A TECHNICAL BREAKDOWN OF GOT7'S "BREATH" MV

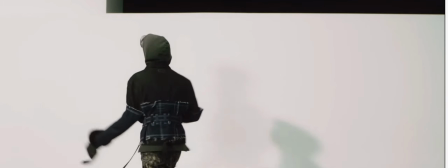1241s
See, he was not doing the exact same movement. Now,
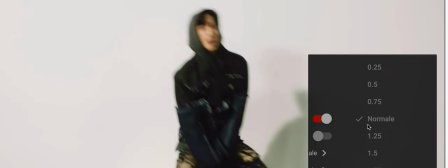1249s
back to normal speed.
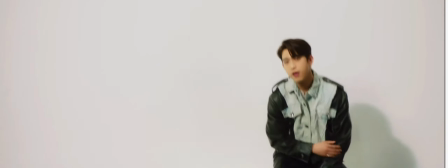1254s
This is where I believe that this is actually a real thing that exists, this white thing.
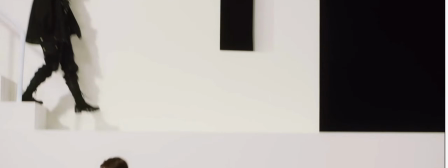1262s
Because look at those shadows. So I believe that the light is coming from this side again. There's no light coming from this side. So it creates shadows that are way too precise to be fake.
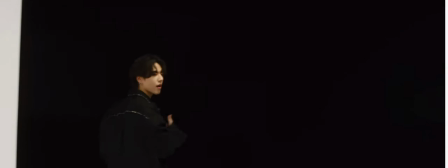1281s
But I might be wrong. Now, I have a problem with this lighting.
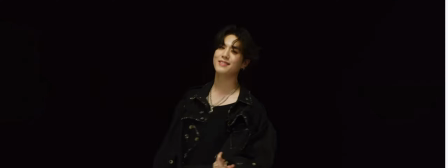1288s
So I'm gonna run for a second. As you can see, the light comes from the side of, from this side, because the shadow is here. So the light is hitting him from this side. It's very stage-like feel.
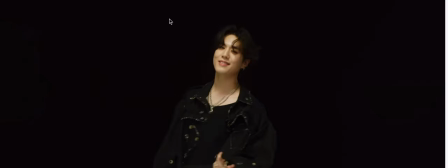1303s
Again, it might be used to imply the idea that this is kind of a theater setting. But my issue with this is purely aesthetic. It's actually, there's nothing wrong with it. But his hair is black. His jacket is black.
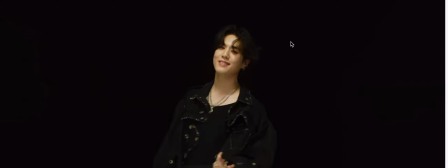1321s
It's not the same black because it's being hit by the light, which suggests that the black might be green screen. But it's missing a backlight for me. I like backlights. It would have given an edge light to his hair and to his
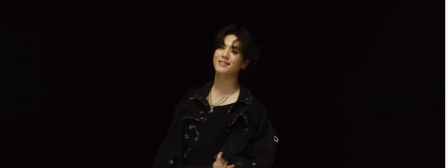1339s
jacket, which would have made him, you know, stand out more against the background. This looks a bit flat in terms of lighting. Again, it's just a preference, but I wish there was an edge light.
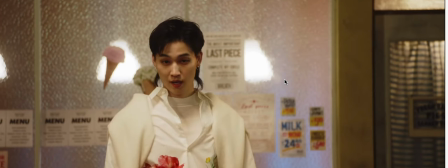1355s
On JB as well. This was my favorite part. This is definitely my favorite part of the entire music video.
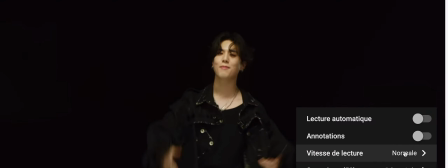1363s
I'm gonna slow it down to exactly show you why. Because usually the simple thing, because there's 3 cuts, would have been to cut from Yugim to JB to Yugim to JB. But instead, they made the cuts in the background, which means that it's CGI. Look, boom, first shot. There's also motion blur, probably to emphasize, to make it more impactful.
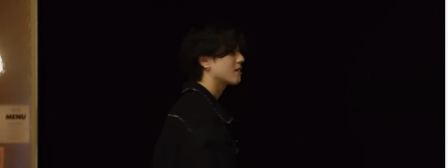1397s
Okay, so basically they build the set behind him, which is really cool. So they add this part against the on the mask. So this is After Effects. And they add the second part. So it's 1,
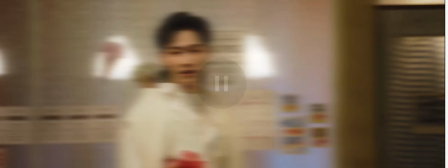1414s
2, 3 is JB, and 4 is completing the background.
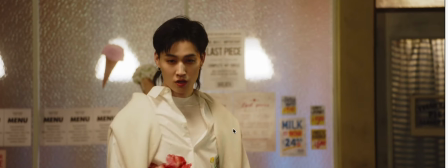1419s
So in this case, I think he is standing against a green screen because the background is added later, and if he was not standing on a green screen, that means the editor would have to,
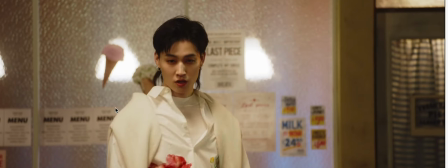1436s
you know, cut him out of this background, which is very busy and it's white on white, so this would have been a really difficult job. So I believe that it has to be green screen, otherwise this would have been a nightmare.
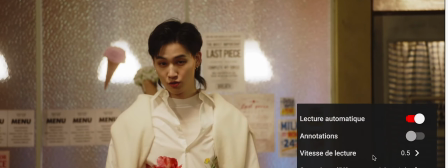1451s
Anyways, this was my favorite part. Back to normal speed. I hope there's no background noise.
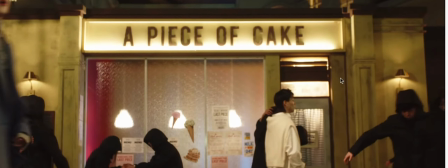1461s
These people coming in. Well, I did not add this in the blocking, but this is a traveling shot, backwards traveling shot.
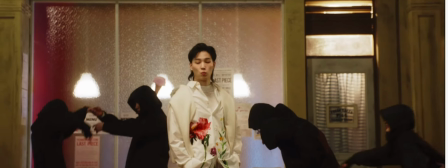1470s
Fairly obvious cut. I don't think I need to slow it down.
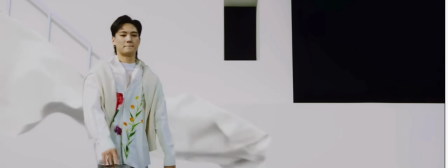1478s
It's very obvious with the thing.
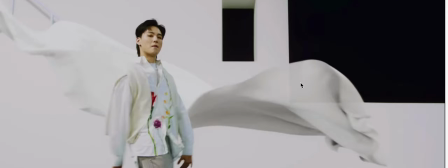1480s
Again, this might be CGI because a green screen because
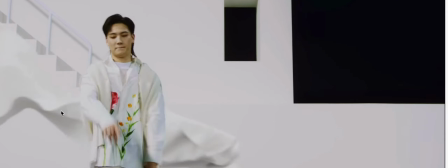1485s
of the white thing coming from the background, but it could also be a really good masking CGI job.
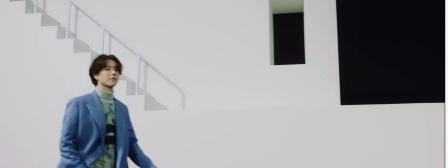1496s
Again, this was a rotoscopy cut, so it's actually fairly well hidden this time.
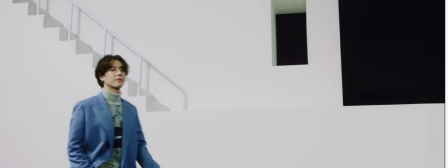1504s
So it's really hard to see, but basically they cut
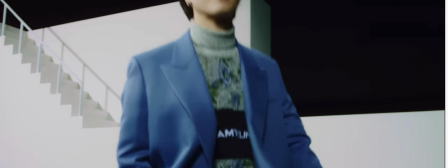1509s
when his jacket completely blocks the camera, see, and then they
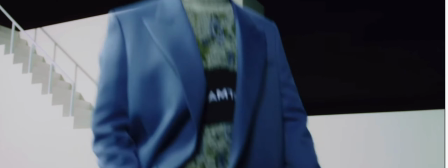1517s
cut out the side of his jacket to as a mask here
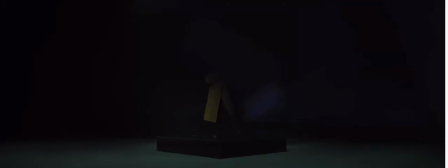1526s
to appear on this shot of the object.
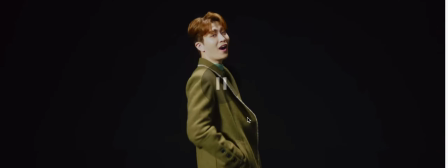1537s
His hair being lighter than JB's in your games make him stand out a bit more against the black background, but again,
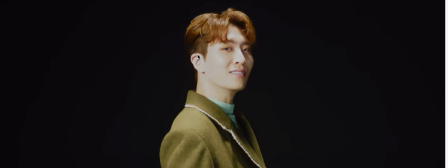1548s
I'm missing an edge light for my personal taste. And again, as I mentioned before, this is not a camera movement. So they do it twice. And they match cut, well, not match cut, they cut again to a pan down from the sky on Mark.
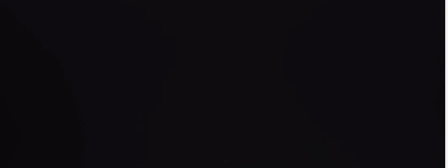1565s
So it's a mirror effect, I guess. See, boom, and Mark again.
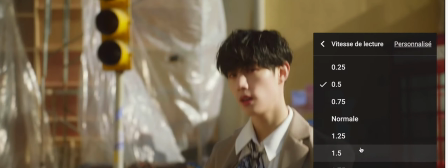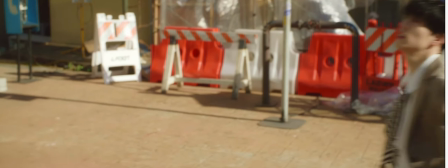1580s
So I'm gonna assume it's not repetition and it's a stylistic choice. The bench.
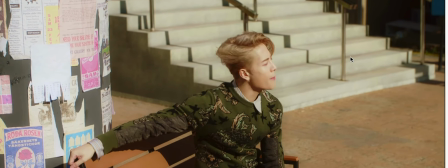1586s
Do I have anything to say about this? No, except again, you can tell this is natural lighting because of those shadows. Like this, you can tell it's natural lighting because the background is lit just as much as Jackson.
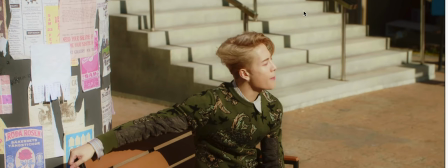1603s
In studio lights, you want either the background to have more light than the subject or the subject to have more light than the background so that they can stand out against each other.
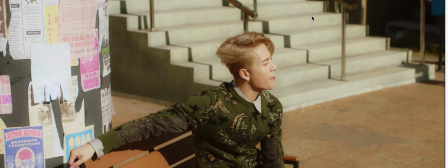1615s
In this case, everything is lit in a very uniform way, so it's natural light or, again, electricity bill.
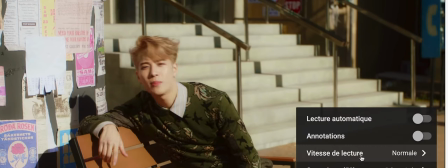1626s
So, there's a match cut on the movement in the pan. It's pretty clean,
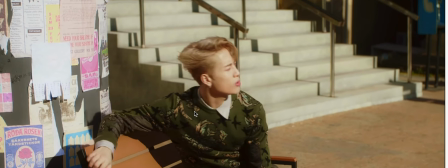1632s
pretty classic as well, but you can see that they cut in the middle of the panning.
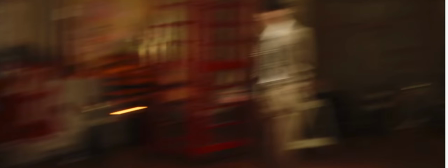1644s
And that's probably maybe a morphing effect so that they blend into each other.
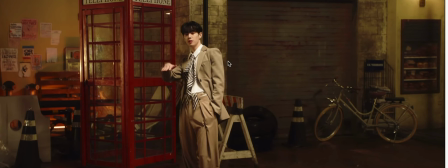1649s
And they're gonna do it again. Since he's at night, the night lighting is artificial though, because this is too white for this to not be artificial,
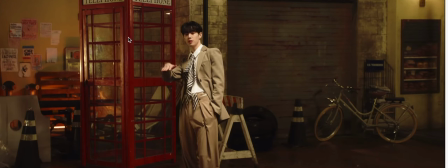1662s
and also because if it was not artificial, it would be much darker, since it's really hard to shoot at night. And they're using, it looks like they're trying to fake that it's lit by this, by the street lights, but it's actually lit by artificial stage lights.
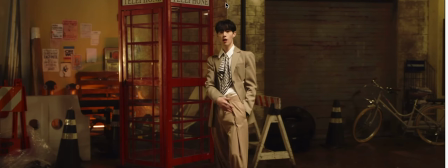1681s
But they make them come from the top, so you see the shadows are under his eyes, so they make the light come from above so that it looks like it's a street light.
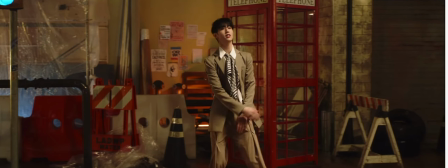1694s
It's a fairly common technique. And again,
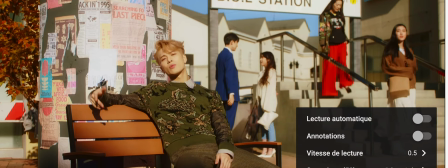1702s
it's very clean. Honestly, this is one of the cleanest cuts that they do.
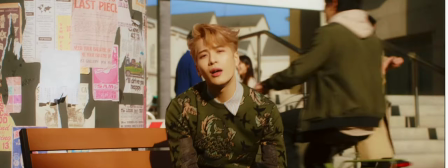1712s
Whereas this one is not so clean.